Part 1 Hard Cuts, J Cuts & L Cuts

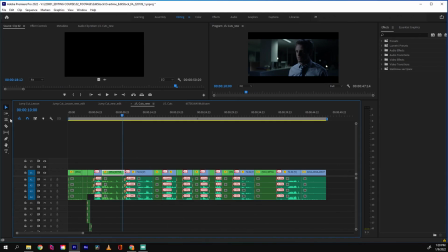And literally what I will do is I'll just extend, in this case, Ralph's shot over Simon's dialogue.
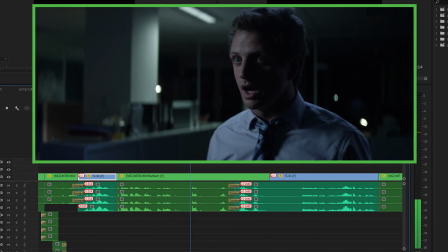Nothing. Just, Big date. no. Listen, Ralph.
So as you can see now in the timeline, if I highlight these clips, why it's called a J cut,
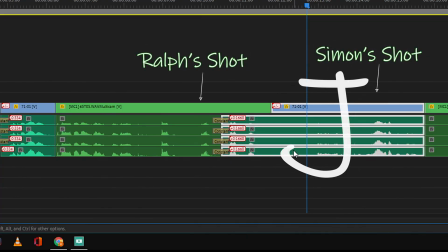because it looks like a J. We start hearing Simon's dialogue as we are still seeing Simon,
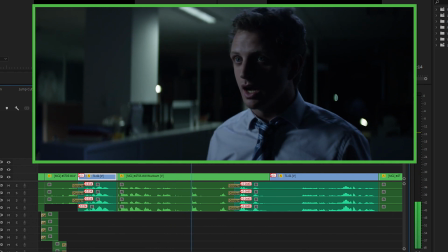right? So at this point, we're still seeing Ralph react, No.
Listen, Ralph.
but we're hearing Simon talk, right? It just softens that cut. It just makes it a smoother transition. So now let's talk about the L cut. It's the opposite. The L cut is when we start seeing the next shot, start seeing the picture, but we're still hearing the audio from the previous shot.
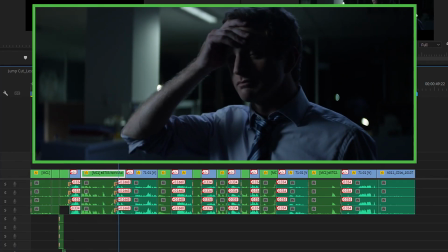If you look at it on the timeline, it'll look like an L. Let me show you.
Listen, Ralph. I know you're a private kind of guy, and I respect that. I do.
So when Simon says, "Simon, I know you're a private kind of guy. I want to see Ralph. I just want to see his reaction, right? Because he's the one now that is trying to get out of there. We really want to see how he's reacting. So I kind of want to stick more with Ralph's reaction. So, but I still want to hear what Simon is saying.
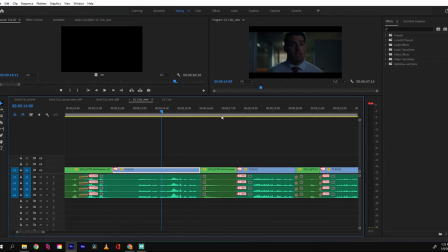So again, I'm going to extend Ralph's shot to create that L cut.
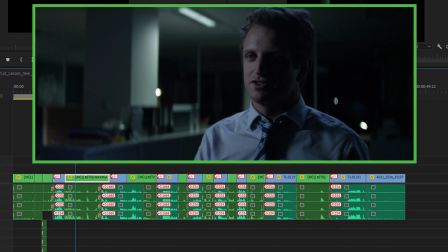Bring it back.
Big date. No.
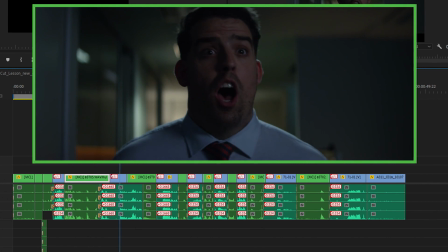Listen, Ralph. I know you're a private kind of guy, and I respect that.
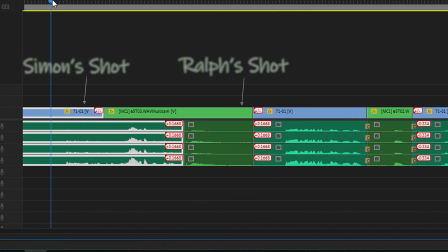I do.
So if we look at the timeline, we can see that if we highlight these clips, the cut here looks now like an L. And that is why it is called an L cut. So in this case, why did I decide to use J and L cuts? Well, Ralph is trying to get home, right? He's trying to really move on and head out to his car and go home, but Simon is in his way.
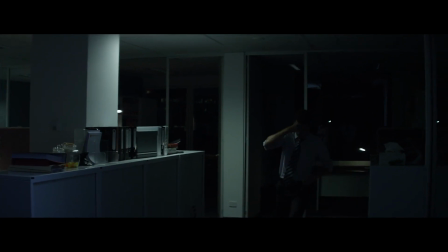How can I create that sense of urgency? Well, maybe we then, from the beginning, set up more of these J and L cuts to soften those transitions,
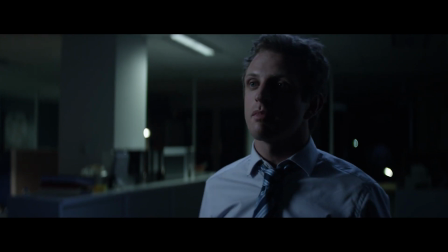but at some point, as we move forward in the scene, we can see that Ralph is getting flustered.
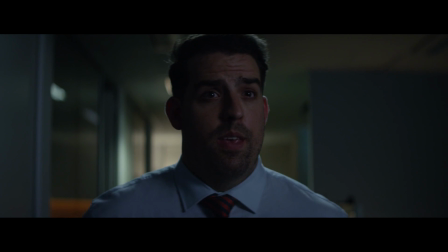He really needs to get out. So how can I enhance that? Well, we go back then to more of a standard cut, a cut between shots and dialogue, and make it quicker, right? Not have such soft transitions, and have harder, more abrupt transitions, so you create that feeling of urgency.
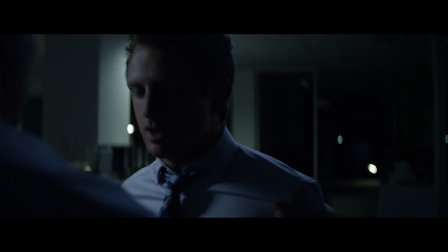And we are now increasing the pacing, the rhythm of the scene. My way of creating that is by implementing J and L cuts in the first part of the scene, and as we need to feel more urgency, I'm going back to, say, a standard, harder cut. All right, so now let's compare these two sequences, one using J and L cuts and the other one just using standard cuts.
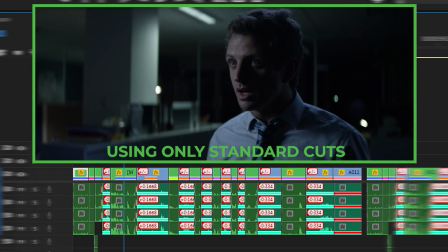And here we start seeing, them interacting. We're just feeling a sense of rhythm, right?
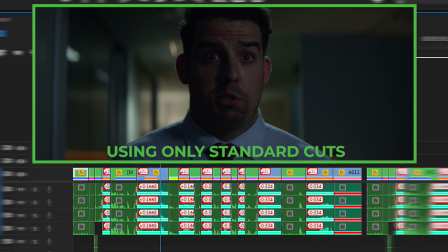Just one rhythm. It's back and forth, that as we watch, it doesn't really change throughout.
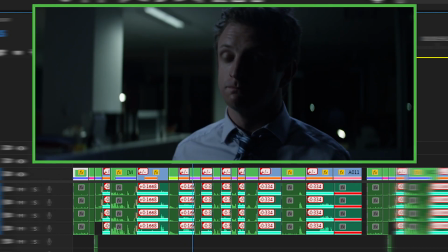Sure, as we get closer, further into the sequence, sure, we maybe have shorter shots,
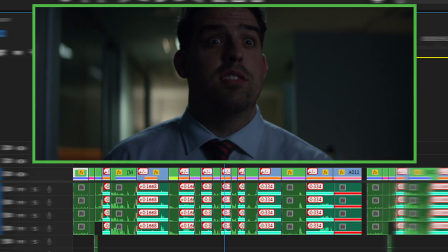we increase the rhythm a little bit, but as a whole, it's just one note.
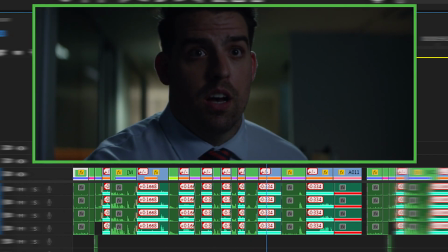There's just one sense of pacing. So now let's watch that same sequence with the use of both J and L cuts and standard cuts.
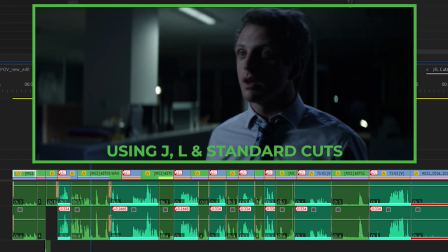So this is the part where I decided to start using J and L cuts. I want to soften these transitions because I identified that I could start some type of rhythm here.
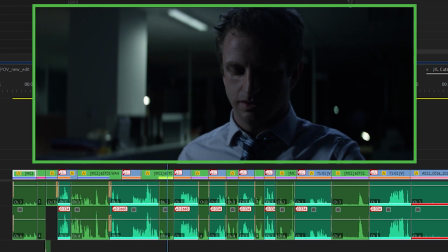I wanted it to go soft and slow and easy transitions here. And then as we start seeing Ralph then check his watch, we understand, okay, he really needs to leave, he needs to get out.
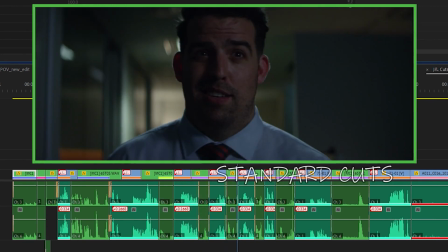But then as I'm watching the dailies, I'm seeing these Ralph's reactions. Oh, they're pretty funny. So maybe I'll create these comedic moments.